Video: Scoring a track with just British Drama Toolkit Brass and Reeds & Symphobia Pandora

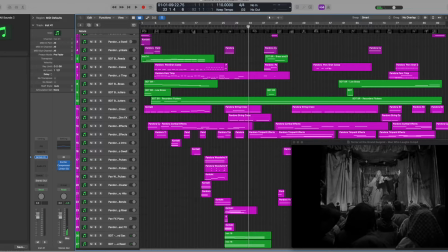(13:14)
So we're going to stop it right there. We're about a minute and some change in here. So let's talk about these instruments that we start off with here.
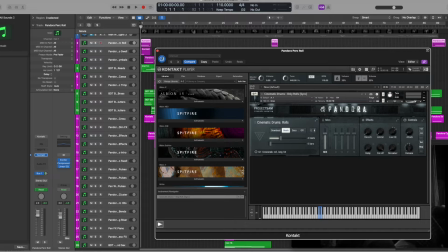(13:23)
So the very first patch we've got loaded in here is a drum roll. And that sounds a little something like this.
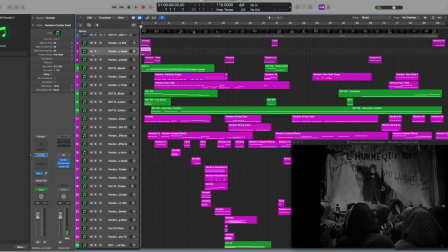(13:35)
And I started to pair that with a Swell from Pandora.
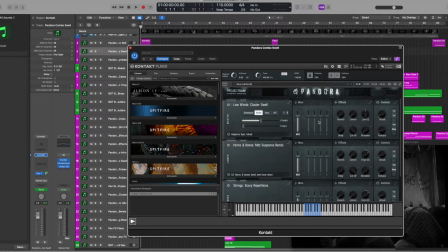(13:41)
This is one of the combis, the Haunted Swell.
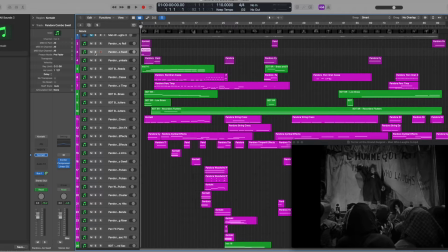(13:46)
So that sounds like this.
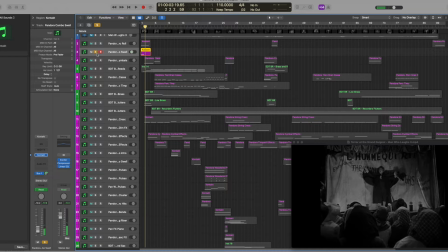(13:51)
And you can hear two different things kind of going on there. You've got a horn kind of doing a slow bend while you've got these strings doing this kind of little arpeggio.
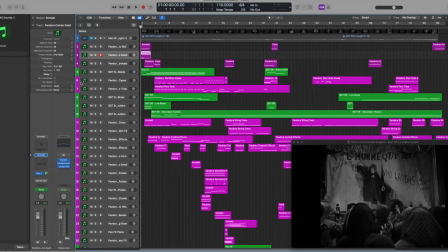(14:05)
And then those two instruments are going to go into the British Drama Toolkit. I have a couple of different things going on here. So we've got these reeds, and this is the brass and reeds combi.
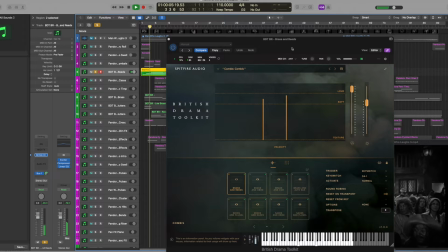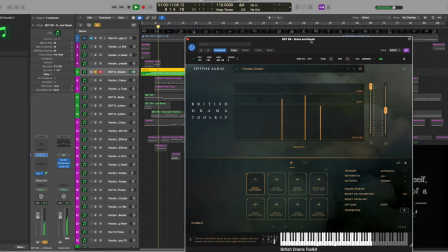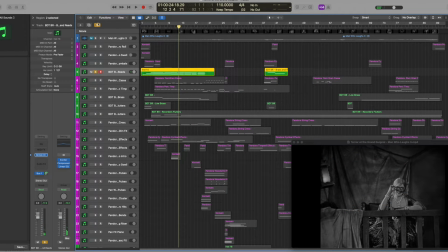(14:37)
And that just gives it some nice emotion.
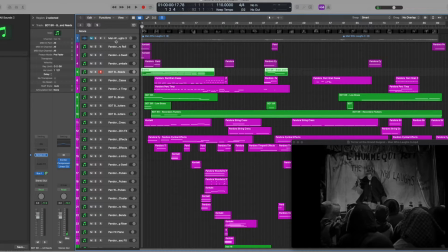(14:40)
I think that's kind of the basic idea of how I was using the British Drama Toolkit for this, was just to give it some emotion. And then we've got very subtle ensemble stuff here, so
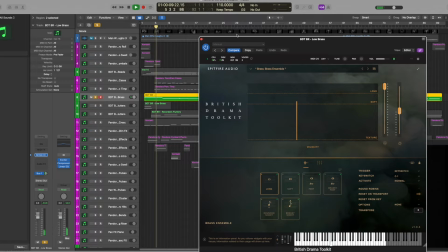layered with the first patch.
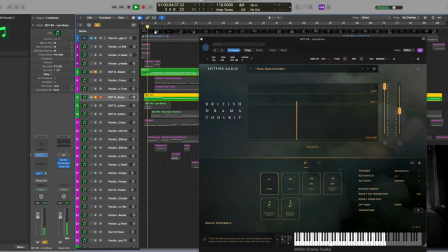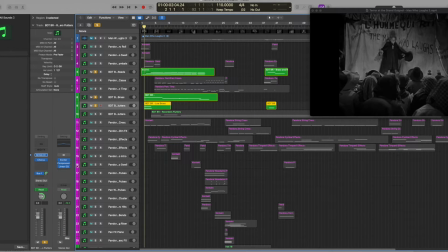(15:24)
Add just a hair more as the instruments are just starting to play,
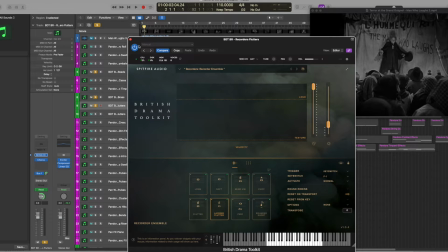(15:29)
just to kind of give it a bit of an introduction. we've got this flutter
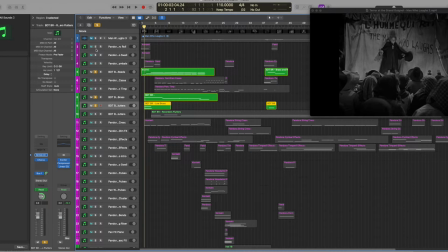(15:33)
that comes in from the recorders, so that when you're layering these three things together, you've got this coming on.
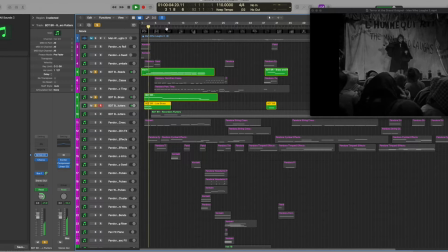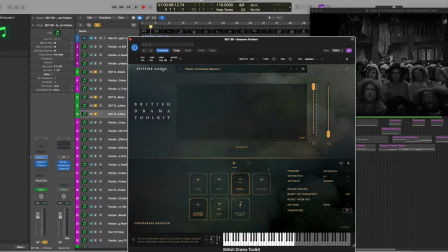(16:04)
And we've got some Contrabass Bassoon. I actually took two different patches and layered them together, so you can see that the layered chatter and the swells are both working in concert with one another.
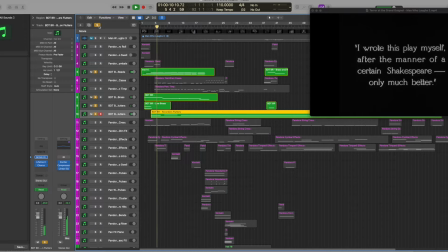So let's just hear that instrument on its own.
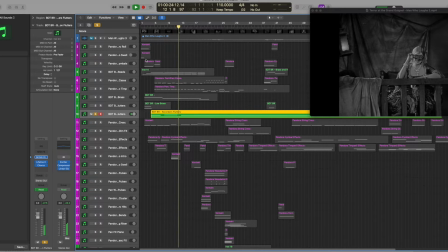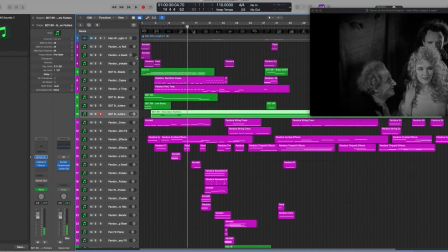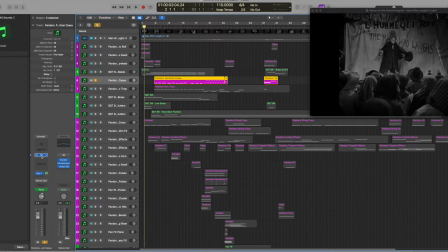(16:58)
So it's just kind of this growly sound that's just meant to kind of, again, just provide a little bit of depth to the rest of it.
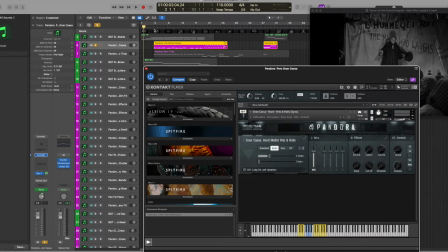(17:07)
So then to go back to the Pandora library here, we've got some Gran Casa percussion.
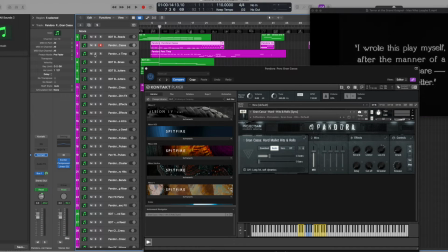(17:20)
And again, it's just there to kind of underscore some stuff as we're building.